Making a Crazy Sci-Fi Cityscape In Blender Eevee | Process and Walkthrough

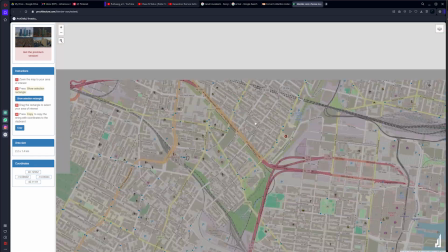[4:07]
And it gives you this very low poly cluster of building that
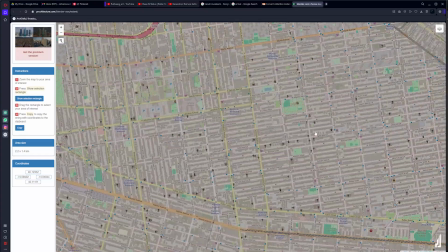[4:11]
can be used as supporting crowd models in a scene,
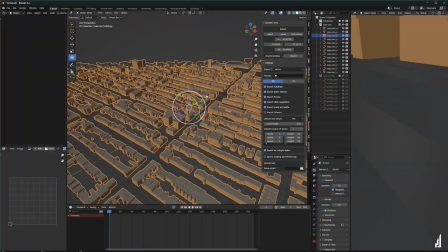[4:16]
just as filler elements.
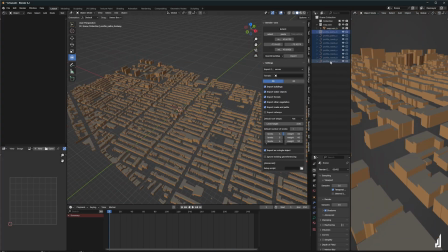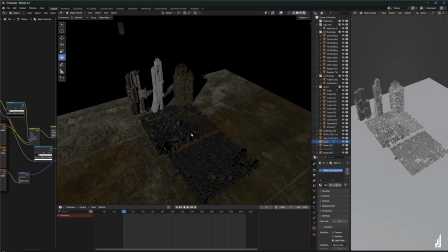[4:26]
For the composition, I wanted this one point perspective sort of flat view,
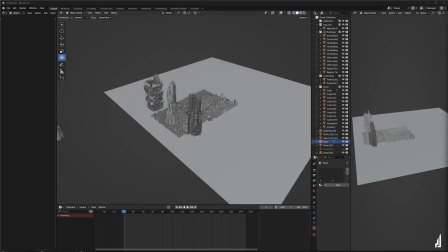[4:30]
which can have these tall structures on the sides and at the bottom this tiny blocky city,
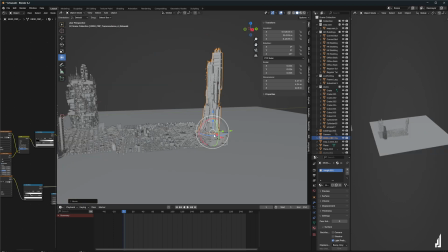[4:37]
guiding the eyes of the viewer to the center of the composition.
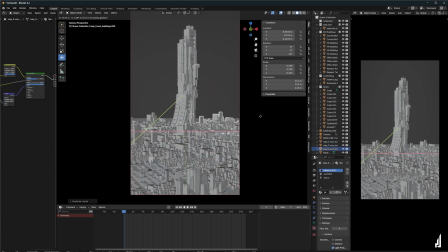[4:40]
And in the focus, there is this main antagonist tower sort of dominating the whole skyline of the city.
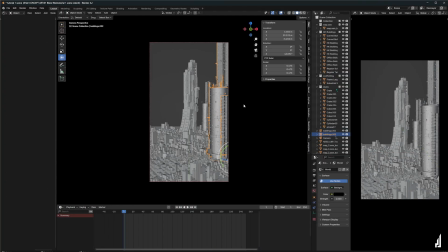[4:47]
So every element is placed in such a way that it guides the focus to the middle, making it more cinematic and dramatic, so to speak.
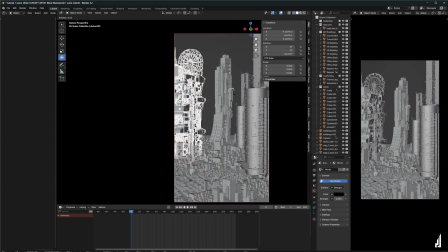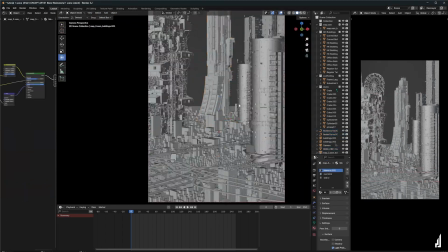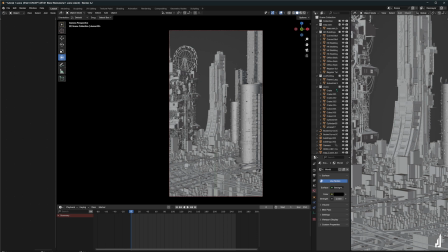Now don't make it very complicated and just keep it very simple just by adding 2 sun lamps for now.
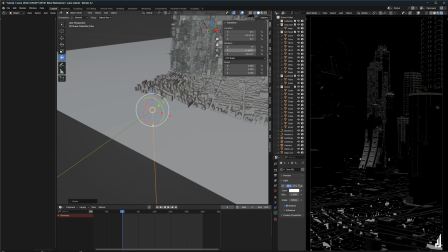[5:21]
One for more intensity, which adds light to the background,
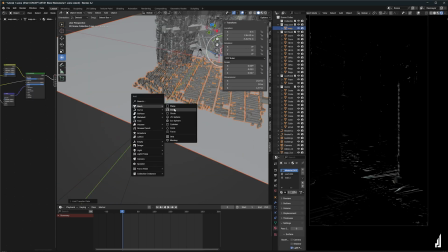[5:26]
and the other one with less intensity, which is lighting up the foreground building.
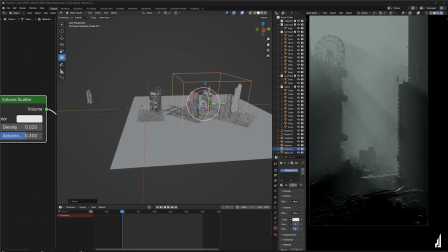[5:31]
For volume, I would just make a bunch of cubes covering the main parts of the model and add a volume scatter or principal volume node,
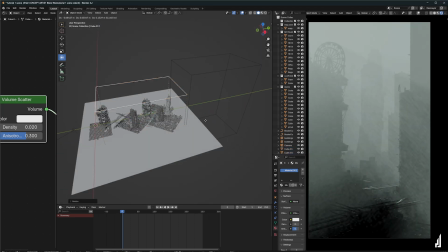[5:39]
whatever you're fine with low volume. The volume here is just to add a bit of depth.
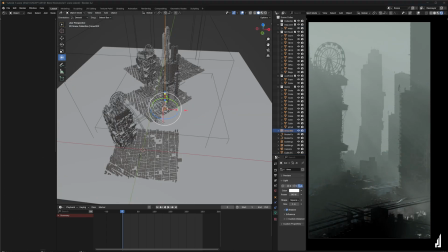[5:44]
Just spend some time setting up volumetrics because it is an integral part of the whole process,
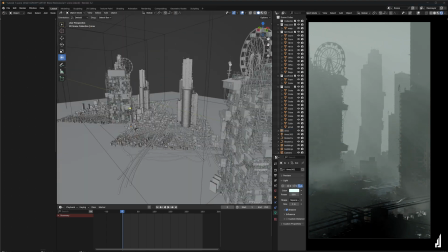[5:50]
and the foreground should be dark and the background should be bright. That is all we are aiming for here. The angle of these sun lamps matters the most actually, and that is what creates this sense of depth and god rays in your cityscape.
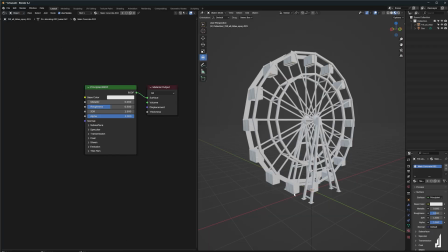[6:04]
And this is how the texture setup is done. So in such dark videos, I usually don't use a lot of textures because nothing is going to be seen anyways. So it is best to use 2 to 3 textures which are interacting with the light in a certain way that it gives off a very cool metallic sort of vibe.
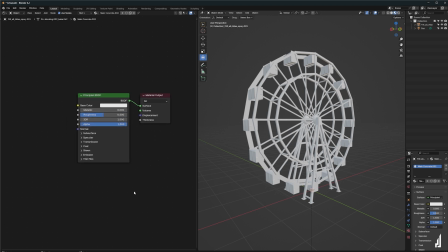[6:20]
And here I'll show you how to make 2 of these very simple and quick materials.
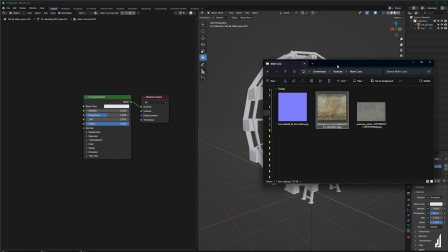[6:24]
This first one is for buildings and elements which have interesting shapes but don't really have a place in the foreground,
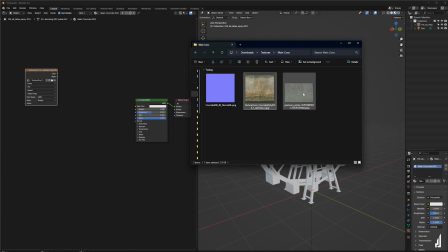[6:30]
so that the rough texture on it can make it look very interesting.
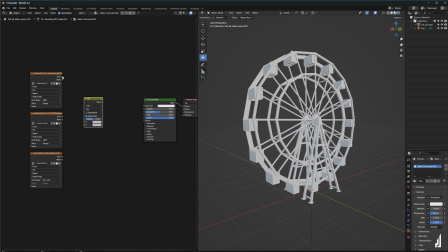[6:33]
And here I'm going to be using some image textures that you can mix with mix RGB node with a multiply blending mode.
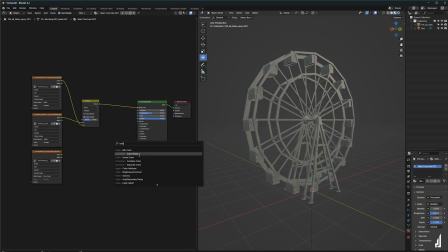[6:42]
Just make sure you use concrete textures. You can get them from maybe textures.com or Unsplash or anywhere on Google.
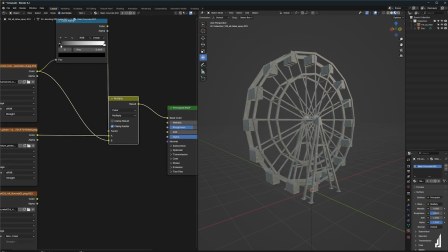[6:49]
And you can use the color ramp and make it a little bit tighter and
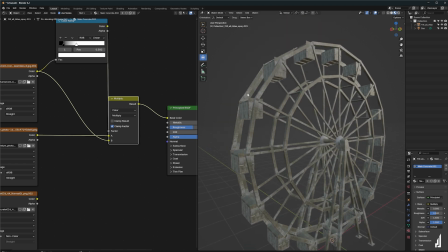[6:54]
join it in the factor to control the relation between these 2 materials.
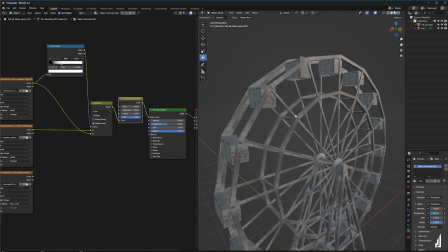[7:01]
Hue saturation value node and just decrease the saturation value to make it black and white.
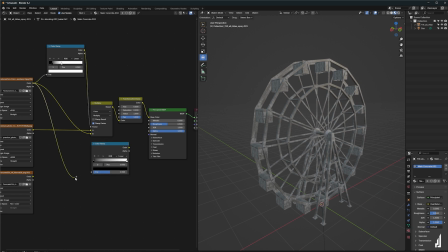[7:09]
Now we are going to add another color ramp and connect it to the roughness. Now you can see the relation between the sunlight and the roughness of the texture that makes it more grungy and more interesting.
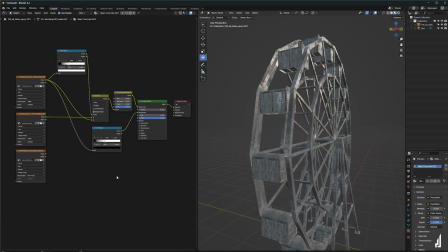Now we'll just add some bump to it so that we have this roughness, this fake roughness on the texture.
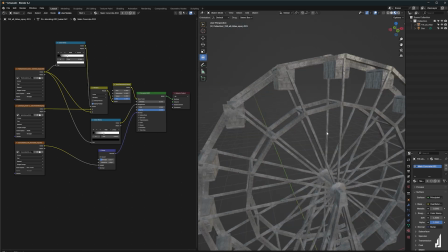[7:40]
Just make sure you decrease the strength of the material, and you can add this to any building to increase the quality of it.
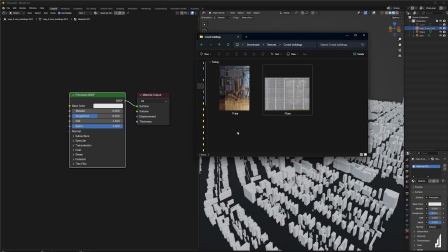[7:47]
Now for the cluster of building, we are going to do the same thing anyways. I learned this trick from this artist called Rui Huang.
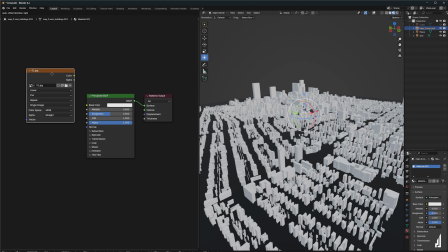[7:57]
So I'm just going to add these 2 materials which look like a grid basically.
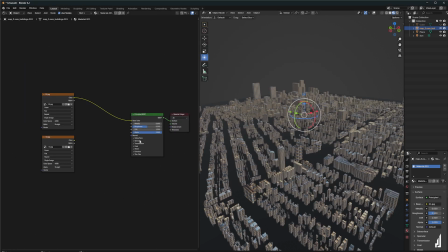[8:02]
You can use any abstract looking thing, maybe windows, maybe farmlands or whatever, and connect it to the base color, and now you can already see the building window sort of thing going on.